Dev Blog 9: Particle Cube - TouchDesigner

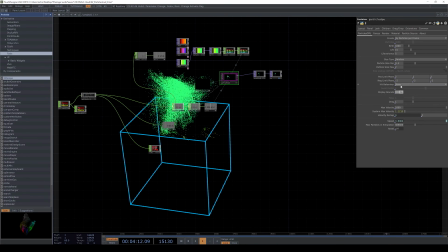With the last step complete, I went about editing the parameters for how the particles sit within the scene.
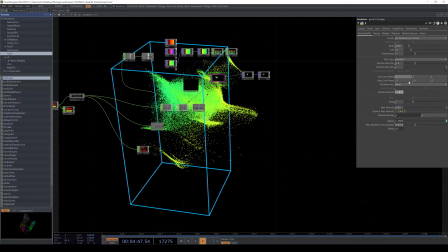So to do this, I went about making the box larger, and then with this,
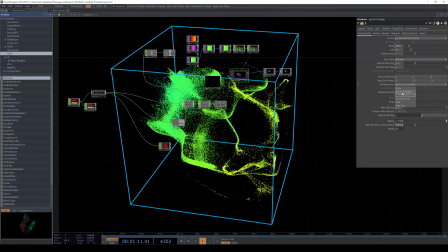I changed the actual properties of the particles so that anytime they touched the box,
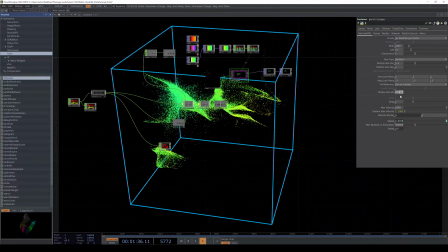they'd actually stick to it for a bit.
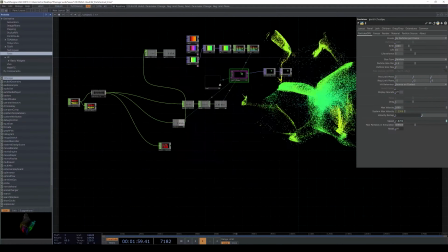So due to it being a particle effect and having thousands of particles, as more particles hit the box,
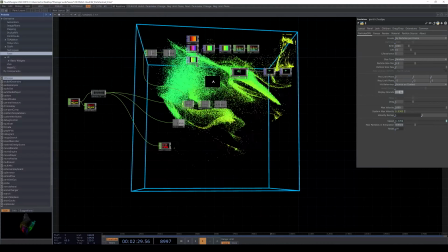it starts to create a box around it, which I thought made a very nice visual effect.
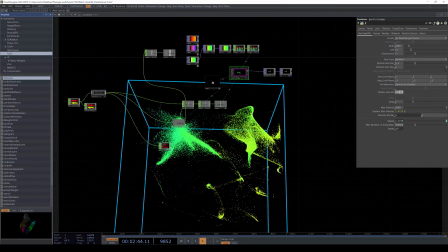So yeah.
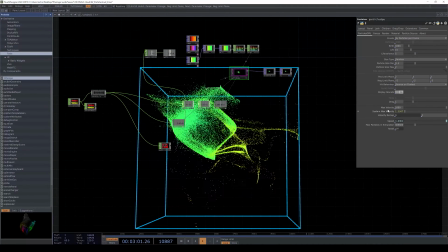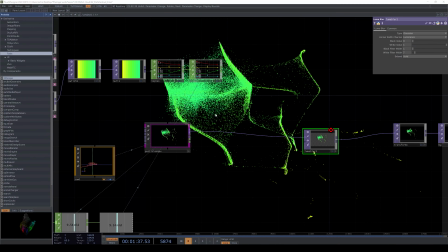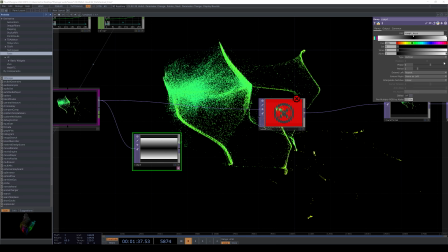Once I was generally happy with the prior parameters, I went on to the first step of the post-productive stage.
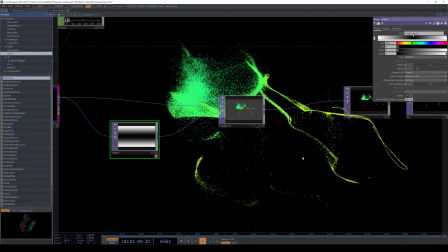So with this, I went about setting up a blur for the image.
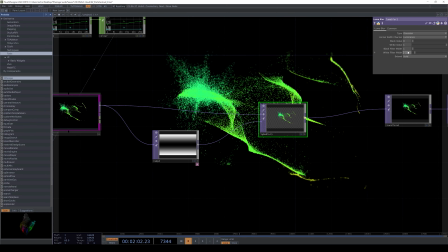So to do this, I used a ramp tool, and then I fed that ramp tool into a Luma blur tool.
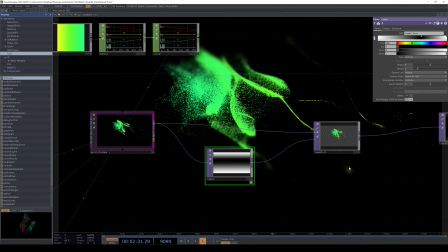And so what this basically does, any of the white within the ramp that you see in the middle of the screen,
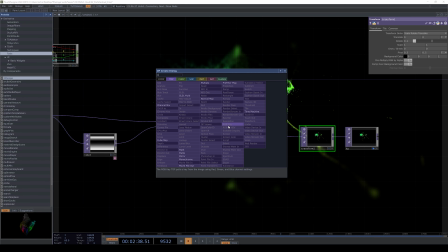any of the white will blur the image.
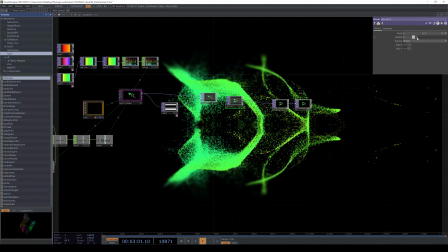So once I had that down, I ended up using and playing around with some mirrors, but I don't think I liked how they looked.
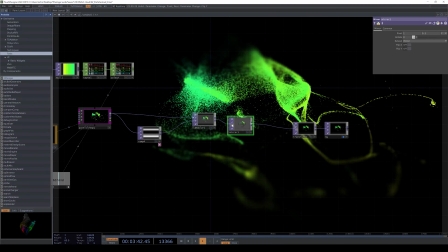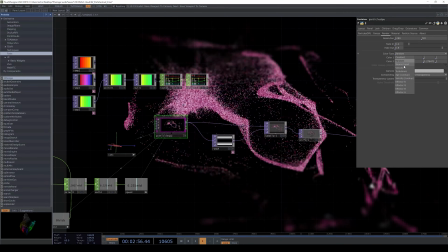So for the final tweaks for this effect, I returned back to the color,
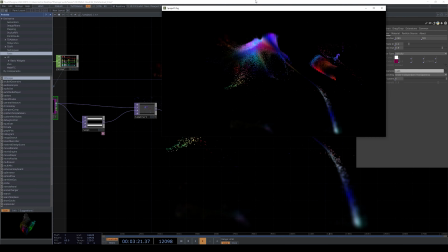and I went about changing it so that each particle was based on its velocity for the color,
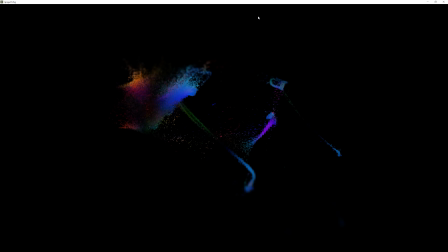and as a result it makes like a multicolored sort of hue to all the particles.
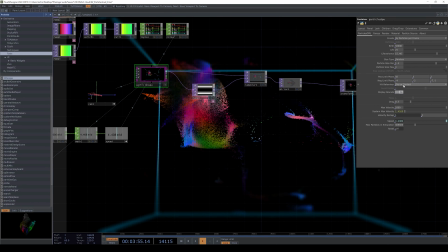And with that, I centered the camera, and I didn't choose to use the bloom effect with this visualizer, because I thought it would be overpowering with this multicolor profile. But with all these pieces in place, I went about completing the first render.
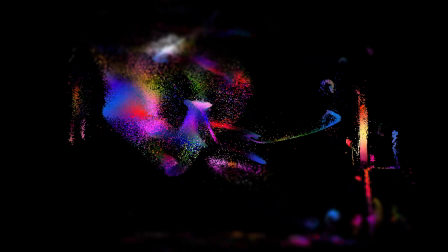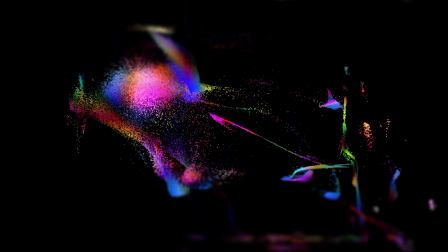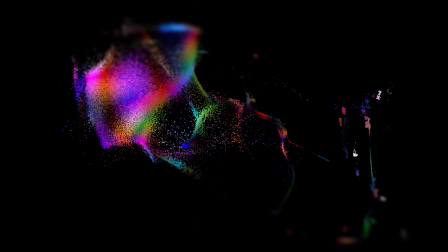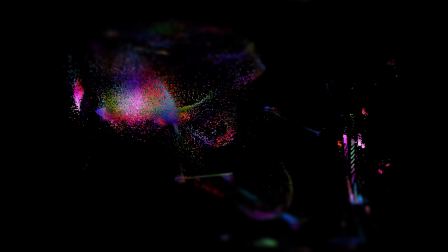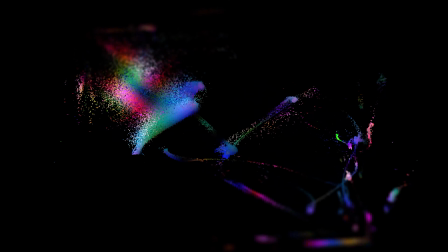So much like the last effect, I'm generally on the fence about this one.
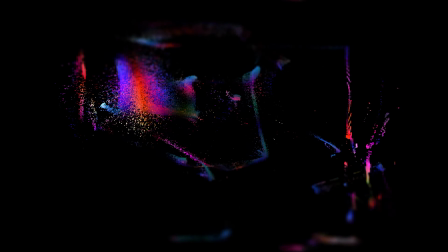Visually, again, it's very aesthetically pleasing. However, as a visualizer, I think it does need some more tweaking. Prior to the actual drop of the song, I think it starts to look great, but when the actual drop comes in, the effect seems to weaken.
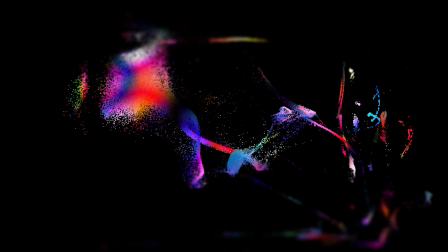So some tweaks will have to be made. But currently, this is my only render that I have of this effect.
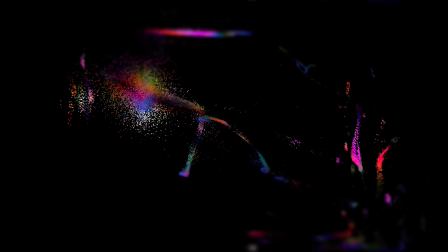So I'll see you again in the next episode, and I thank you very much for watching.